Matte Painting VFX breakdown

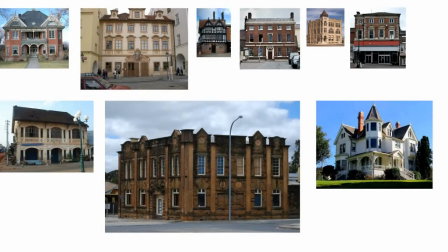0:00 first of all we need to find right stock images then
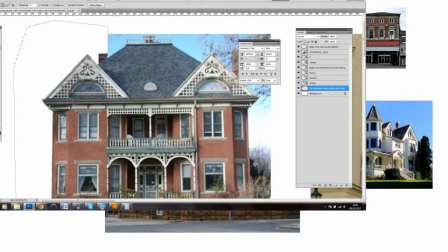0:08 we need to cut out all the unnecessary bits and
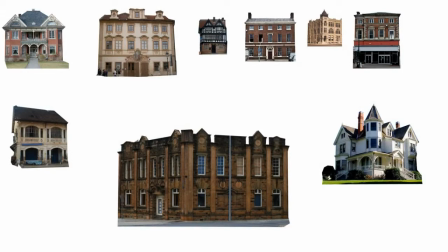0:14 now we can see how our stock images should look like now
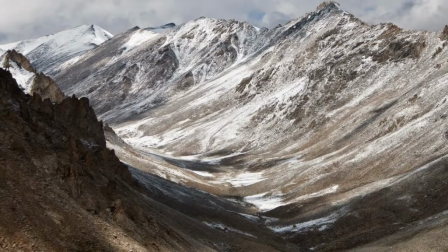0:20 we are ready to use them into our stock background we'll insert our buildings but we need to make sure we erase
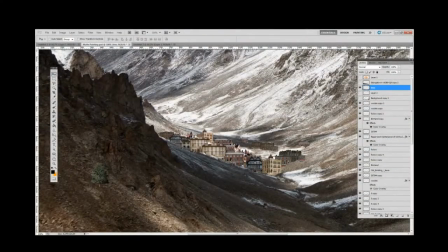0:31 some bits so the building look they are behind the hill
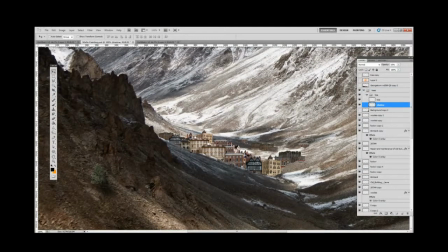0:37 we insert our tree but we need to set the opacity to about 80 percent and adjust the shadow
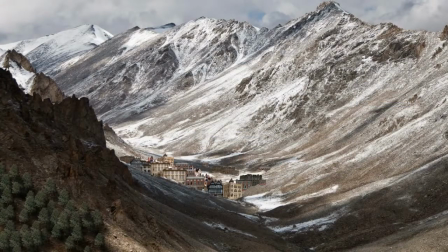0:44 we need to make sure that the shadow is on the right side so after we multiplied our trees
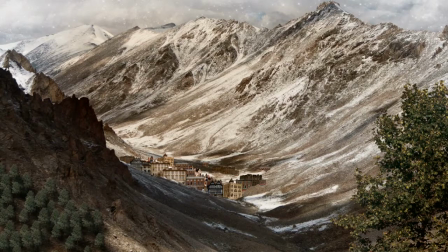0:54 we could see that our right side was with empty so we added one large tree and we adjusted the sky as well. We added a bit of shadows to the buildings and we adjust the color so the
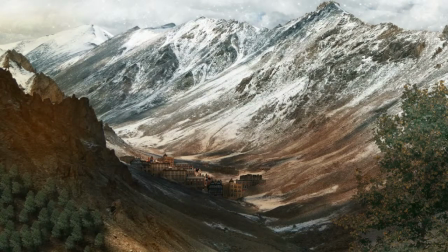1:08 matte painting looks a bit more interesting and we add a bit more shadows and in the end you can see the whole matte painting.